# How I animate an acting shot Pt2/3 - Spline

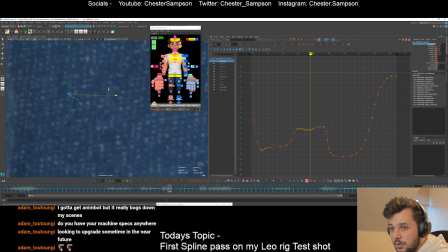[24:38]
in here, for example, we can maybe make this a bit nicer by making the arc go round a bit more, have a bit more of a round and down. So let's see how that affected my curves in here.
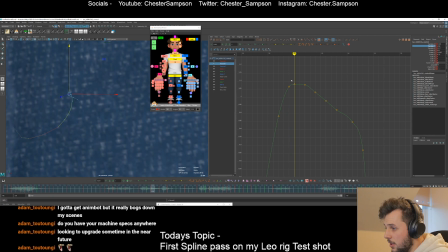[24:55]
It's pretty dirty in here now, so I'll find, sometimes dirty curves aren't the worst in the world, but I like to keep it decently clean, especially at this stage. When I get to, you know, more polished, this doesn't matter to me, but for now at least, let's clean it.
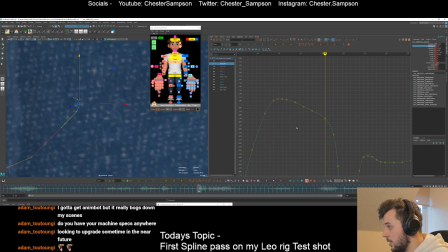[25:15]
I'll look at my specs in a second for you. Exclamation mark specs. So I think that's decently clean now, and that looks better in perspective.
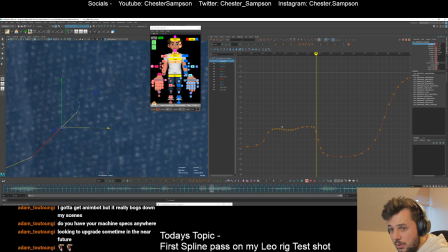[25:32]
I think I want to hold back this a touch more. I feel like this is breaking back on itself, whereas that arc could be a bit cleaner if we kept him this way for a bit longer and then started to come around. I think that would be cleaner. So I think this is a bit cleaner in here.
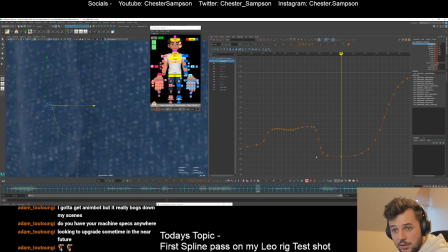[25:52]
Cool. And then let's check all of this. Some of this is not the cleanest. I wonder what we could do, huh?
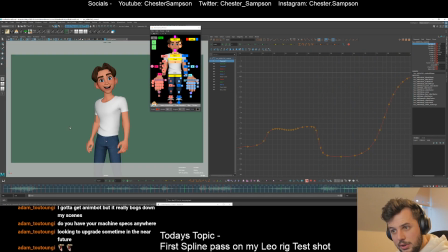[26:02] At all. Not once. Yeah, wow.
It might be okay for now.
I didn't feel sick at all.
We'll look at the Z once. Before we get wow. really picky about the cog.
At all.
So yeah, I'm just focusing on the translations, cleaning up the translation curves, and making sure that it's moving around in space cleanly.
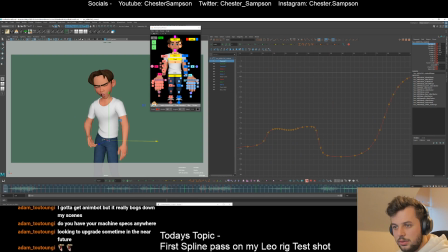[26:18] At all. Not once.
Exclamation box specs. Do I do that on Twitch? Do I do that on my PC? I'll try it on my PC. It's bringing up Specsavers, which is a glasses place in the UK. Maybe I need to do it on a command prompt.
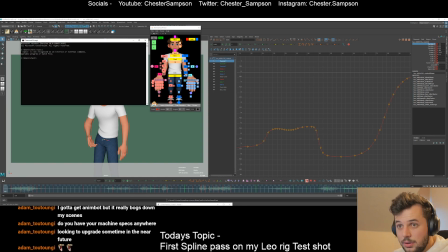[26:39]
Nope.
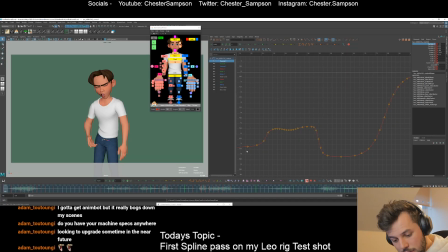[26:43]
Oops, close that down. So I need to check my messages. Sorry, let me reply to this quickly. I'm organizing bowling for later. Wow, it's being organized.
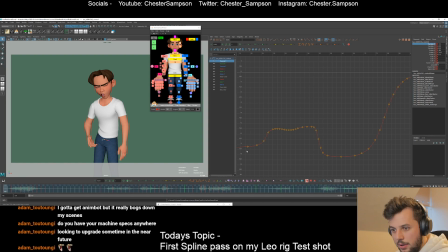[26:59]
Good, cool. Yeah, Adam, let me know where I need to type in specs for you to see my PC stuff.
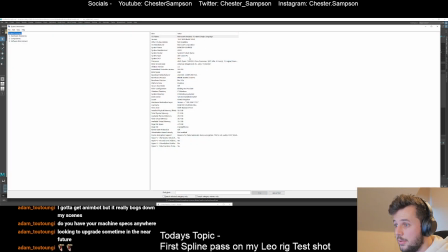[27:06]
I have system information. Maybe this is what you're looking for. Processor. I don't know, take a screenshot of this if you want to investigate yourself. This is what I'm currently running with.
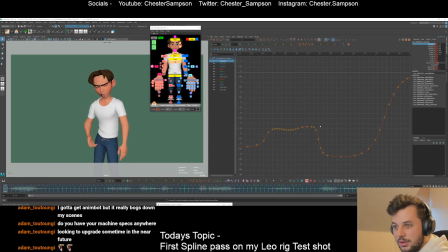[27:21]
There you go. You can pause or whatever you want to do. All right, so let's look at the forward and backs.
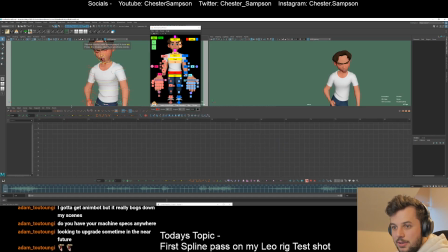[27:28]
So I'm going to come into perspective for this one to look at the Z.
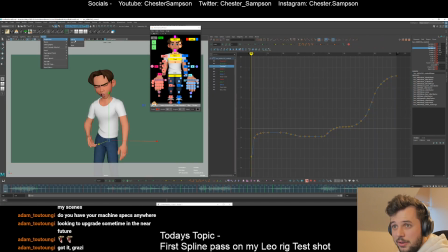[27:36]
I think I'll stay in here because I like having my graph that big. I'll just make this perspective and then we can look at him from the side.
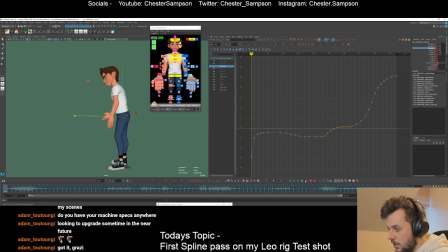[27:44]
And we can chuck this guy on. Okay. So yeah, now we can look at these forward and backs in here on the cog.
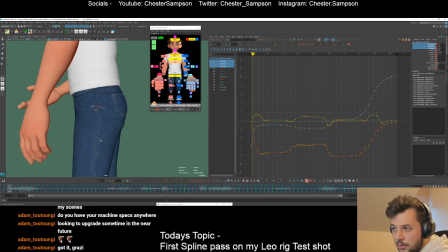[27:55]
Awesome. So again, we're starting on a flat tangent because that's what auto is, but we're halfway through a movement on the start of the shot, so I don't want that to be flat.
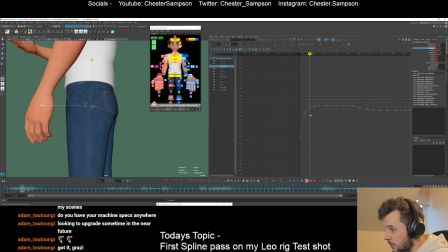[28:05]
I want that to be nice and linear. I'm gonna clean this curve up. Got it, grazie. No worries, my friend. So we got a flat one in here. Gonna bring that forward so it's got somewhere to go. Clean this up.
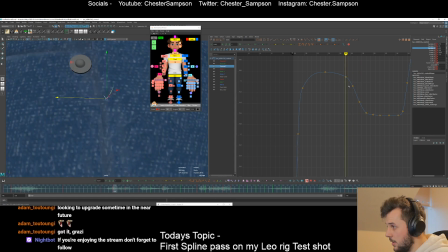[28:26]
Needs to be way closer, I think, to be able to see how that's affecting the arc in there. As I say, a lot of held keys here, so I'm just gonna delete all of those ones in the middle and push one down just so it has somewhere to flow into slowly and flow back out slowly. Hiya. Ernie's first time chatter, how's it going?